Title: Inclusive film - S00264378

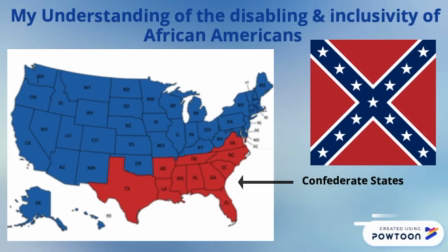12s
America for much of the 20th century was divided.
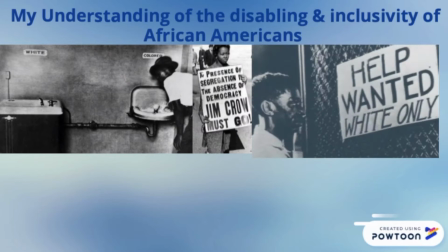15s
The southern states of the country were known as Confederate states, meaning they held a strong belief in the moral integrity of slave possession and the inferiority of African Americans.
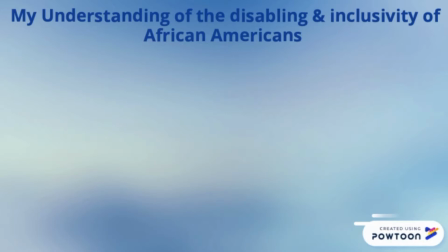24s
Present within these states were the Jim Crow laws that legalized the racial discrimination and segregation of African Americans from white Americans.
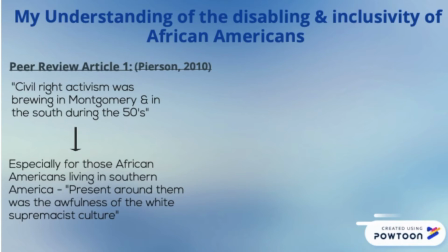32s
With the Jim Crow laws disabling the African Americans in regards to their human rights,
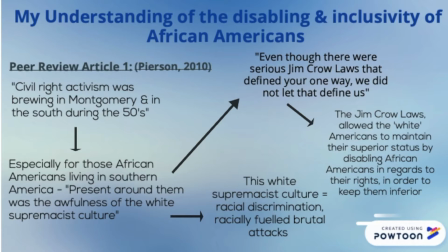36s
it thus allowed for the superior status of white Americans to be maintained, causing the formation of a white supremacist culture and attitude in society. In 2010, from the American Education Journal, Pearson quotes, present around them was the awfulness of the white supremacist culture.
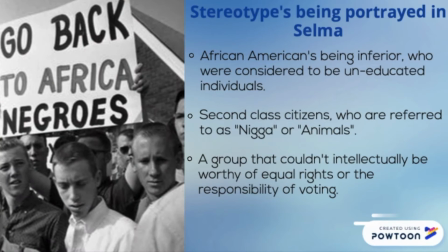51s
During this time period of the 1960s, African Americans were a minority group in society, associated with many demoralizing stereotypes.
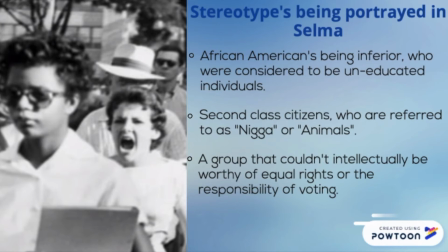58s
White Americans viewed them as inferior, second-class citizens who weren't worthy of voting rights.
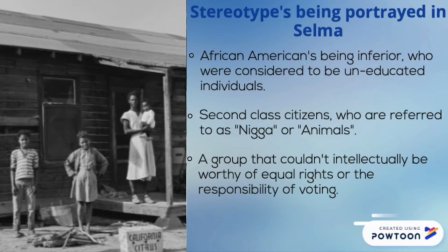63s
Society ultimately didn't view African Americans as human beings, instead more as animals.
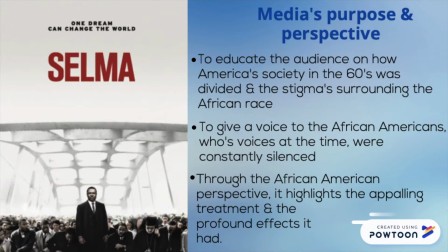68s
My chosen piece of media is the film Selma. It explores the society through the African-American perspective whose voices at the time were silenced.
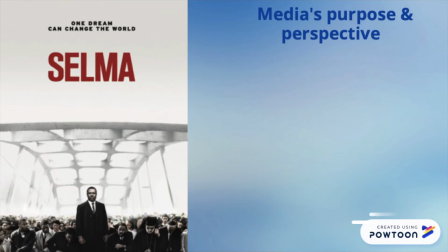75s
Director Ava DuVernay purposely highlights the appalling treatment and the disabling of rights in order to educate the audience on history's key figures,
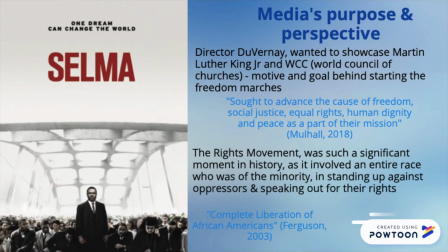82s
WWC and Martin Luther King Jr.'s motive behind starting the rights movement. In 2018, the Ecumenical Review article by Mulhall was quoted, sought to advance the cause of freedom, social justice, equal rights, human dignity and peace as a part of their mission.
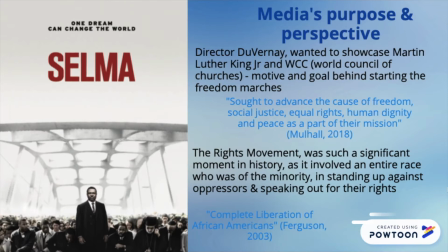96s
This film ultimately seeks to teach the audience how significant the rights movement was for the African Americans as they were standing up and speaking out against their oppressors.
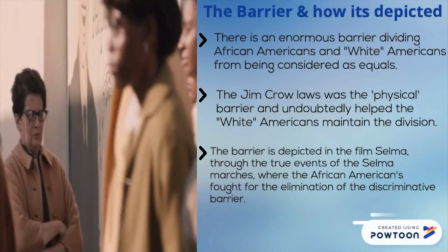104s
One would argue that the Jim Crow laws were the physical barrier present in society that maintained the barrier of division between the two races.
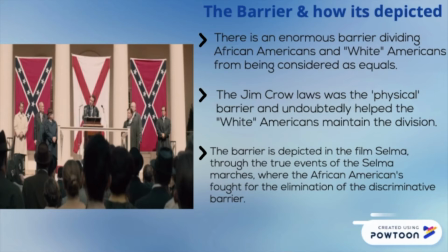110s
However, the barrier was mainly due to the white Americans not considering African Americans as equal and having an attitude believing they were superior.
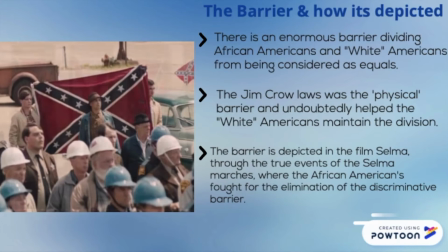118s
This barrier becomes evident in the film through the true events of the Selma marches, showcasing to the audience the barrier in the fight for the elimination of discrimination.
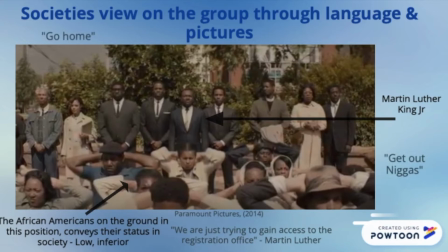126s
One scene in the film depicts the first peaceful demonstration attempting to promote their voting rights.
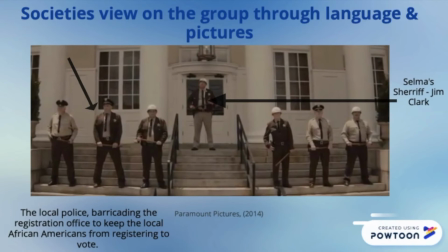131s
In the background, you can hear the local white Americans yelling discriminative remarks at the protesters, such as, New animals can't vote. Jim Clark, the town sheriff, and other local police officers are shown to be physically blocking the entrance to the registration office, disabling the African's ability to vote.
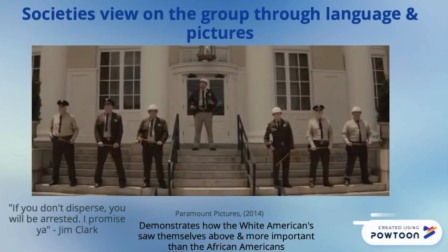147s
The low angle shot of the officers highlights their superior status in conjunction to the African-Americans who are portrayed kneeling on the ground representing their inferior status.
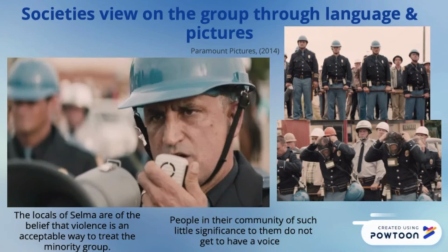155s
The scene recreating Bloody Sunday also depicts the divide in status between the races.
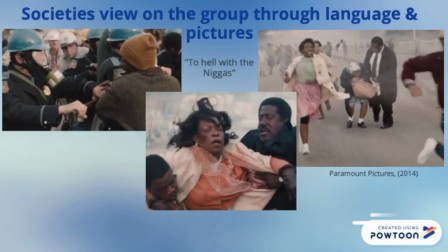160s
The white officers are again depicted physically barricading the road so that the African-Americans cannot pass.
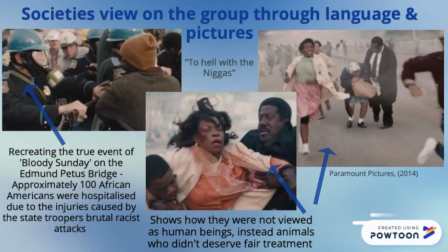165s
Through the pictures of the scene it is evident that the society in Selma are of the belief that silencing the voices of the minority and acts of violence towards them is an acceptable way to treat those of lower significance. It can also be heard in the scene, white Americans again using demoralizing and discriminative language towards them, affirming their negative view on African Americans.
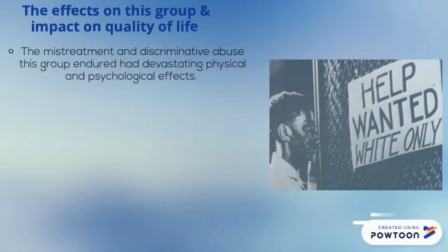184s
This particular minority group lived their lives in fear and unrest. The horrendous mistreatment and discriminated abuse they endured daily left devastating physical and psychological effects.
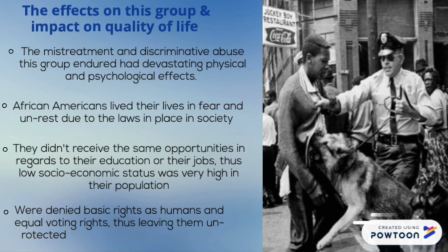193s
Being denied basic equal rights also had a huge impact on their quality of life, as they never received the same opportunities in regards to their education or jobs.
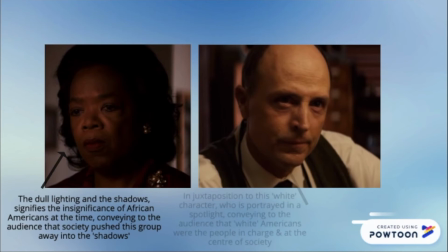201s
Thus, their population was known for having a very low socioeconomic status. Another scene in Selma uses lighting to convey the difference of how society views both races. The African-American woman is shown through dull lighting and dark shadows, signifying how society pushes people of her race into the shadows. The male character is shown through bright lighting, conveying how white Americans are important and in charge of society.
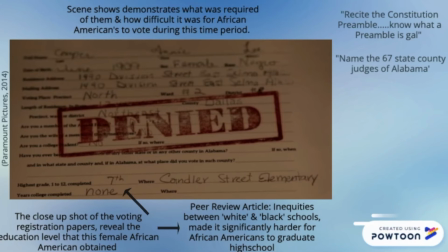221s
The scene also demonstrates the compulsory literacy tests African-Americans were made to take in order to vote, which were purposely made impossible to pass.